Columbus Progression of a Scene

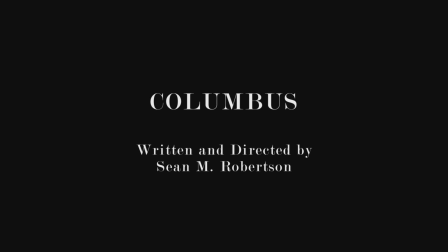(0:00)
Hi everyone, this is Sean Robertson. I am the writer and director of Columbus. Today we'll be looking at a progression of a scene, and the scene we'll be looking at is when Columbus brings the prisoner back to his house and makes him wait outside while he runs inside and grabs his father's gun.
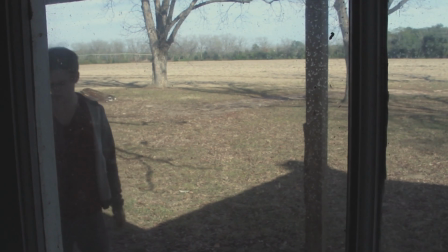(0:20)
So for this first approach, I chose to start the scene from inside looking out,
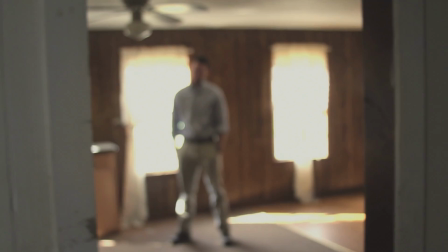(0:25)
and you can see that I wanted to do this scene entirely in one long Steadicam shot where we could see all three characters,
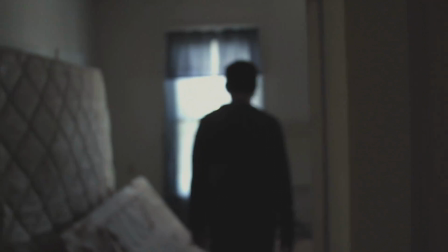(0:33)
Robert, the father, and Columbus, and then we isolate ourselves with Columbus as he walks into the father's room.
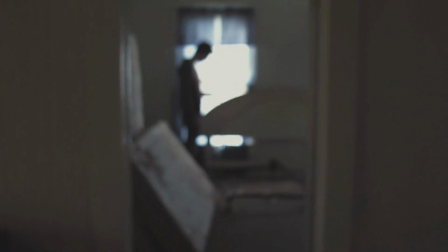(0:39)
We actually end up pulling back and shifting out of focus so I could hide
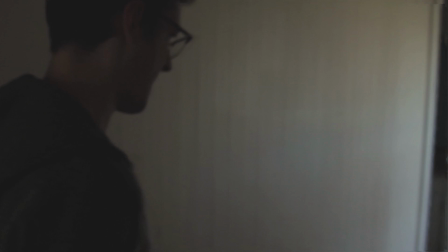(0:46)
from the audience what Columbus is doing. And then from there, it's almost as if he grabs the gun and will walk back outside to get Robert.
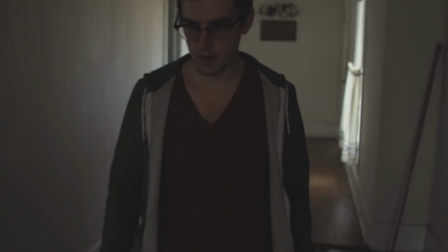(0:55)
But I added another layer on top of it, where he pauses, turns around, he runs and grabs the phone
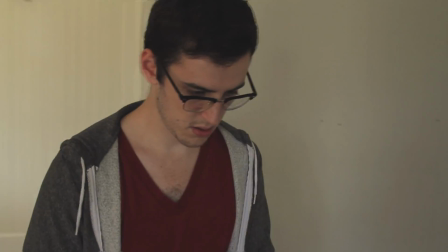(1:03)
off of this side table in the hallway,
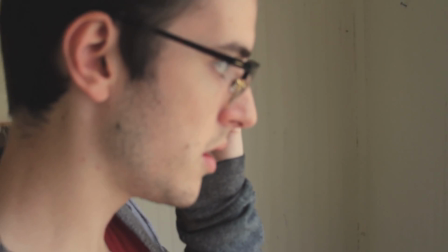(1:06)
and then we end the scene in a close-up profile where we get to see him call the police and
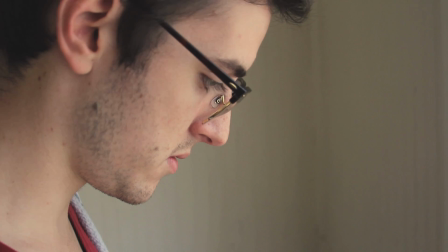(1:13)
really turn his back on Robert and his father as well. So that's how I wanted to end the scene.
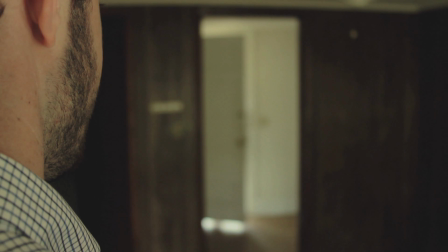(1:22)
So for this next approach, I chose to start the scene from the father's perspective, and then we make this shift over into what Columbus is doing.
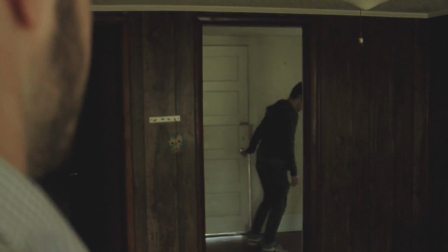(1:31)
This approach is a much more fragmented idea,
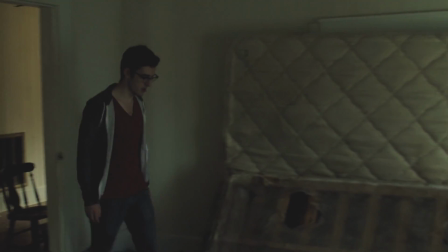(1:35)
but it was kind of designed to be a safety net if the Steadicam shot wasn't going to work or if it was too confusing for the audience.
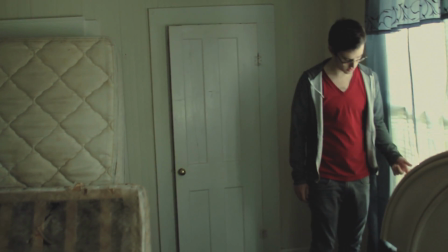(1:42)
As you can see here, it's much more clear what Columbus is doing when he's grabbing the gun.
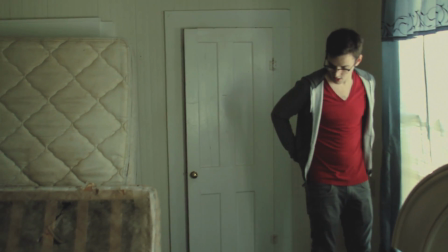(1:47)
He's not out of focus. We can actually make out a little bit of his face.
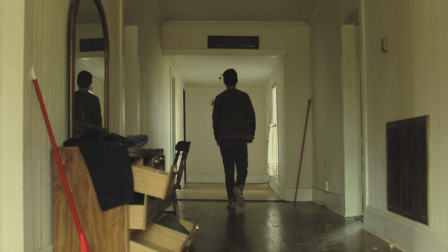(1:53)
So it was kind of just to clear up any questions that the audience may have if that Steadicam shot didn't work.
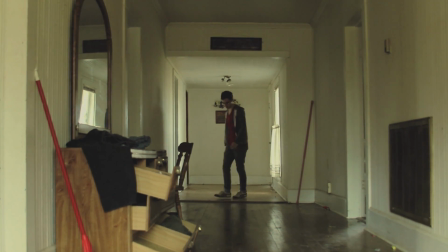(2:01)
But I chose to keep it very economical. I didn't want to design too many shots.
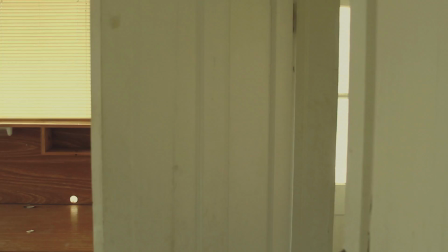(2:06)
I really like having these longer takes which can ground the audience in the world and in the space that Columbus lives in.
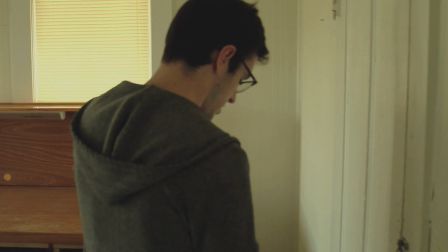(2:14)
One thing I do really enjoy about this take is actually
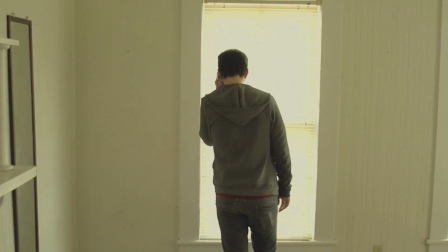(2:18)
how Columbus here will turn his back on the audience and get framed up within the window frame, so it creates that frame within a frame.
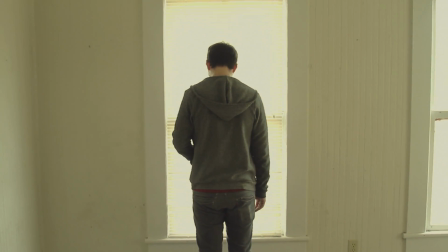(2:27)
And it's nice that he turns his back on us metaphorically as well as emotionally.
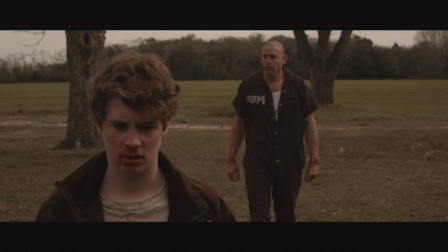(2:37)
So this is the final print of our film. You can see here that I chose to start the scene outside with Columbus and Robert,
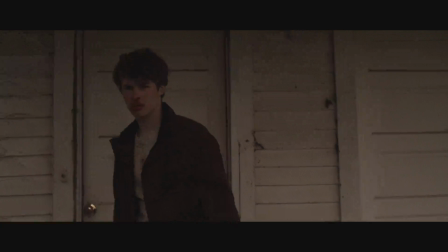(2:45)
and we get to see more of their relationship develop and how unusual it actually is.
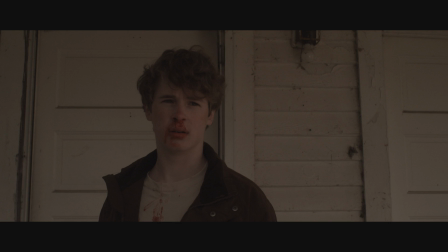(2:52)
I put Columbus in a power position here, raising him a little bit above Robert and giving him the control to make Robert stay outside.
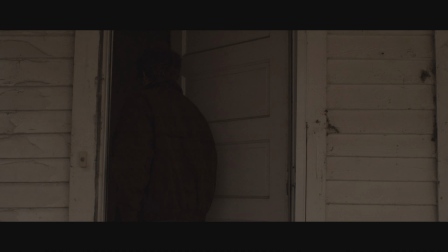(3:03)
So in this take, we actually don't follow Columbus inside. We stay outside with Robert as he's kind of just waiting.
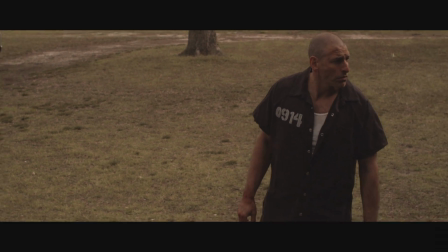(3:11)
And you can see how tense he is here. I talked with the actor Adam Boyer, who plays Robert,
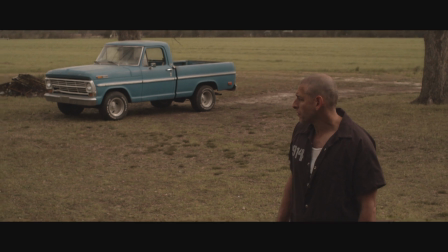(3:19)
about what his character may be thinking and this unsettling feeling. And I chose to have this truck be placed in there as a sort of escape route.
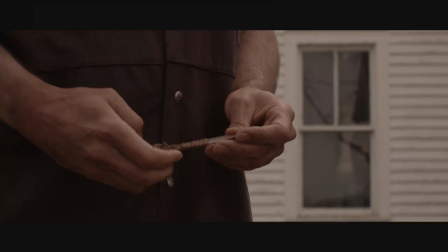(3:27)
But here we see Columbus watching Robert.
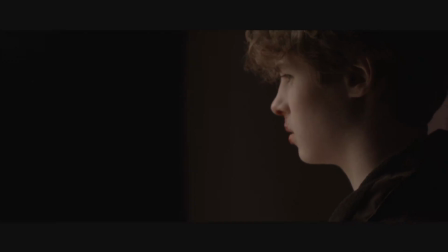(3:31)
He gets the sense of danger from seeing the shank, and when Columbus steps back, he's actually picking up the gun.
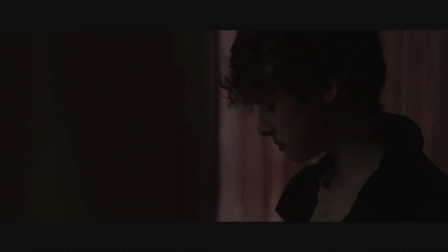(3:39)
We see him in this dark room,
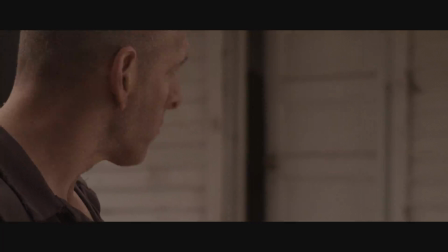(3:41)
and I really like this shot because it gives us a feeling that Columbus is going to dark places. All right. As he picks up the gun. But that's our scene. Thank you for watching, and hope you guys like the rest of the film.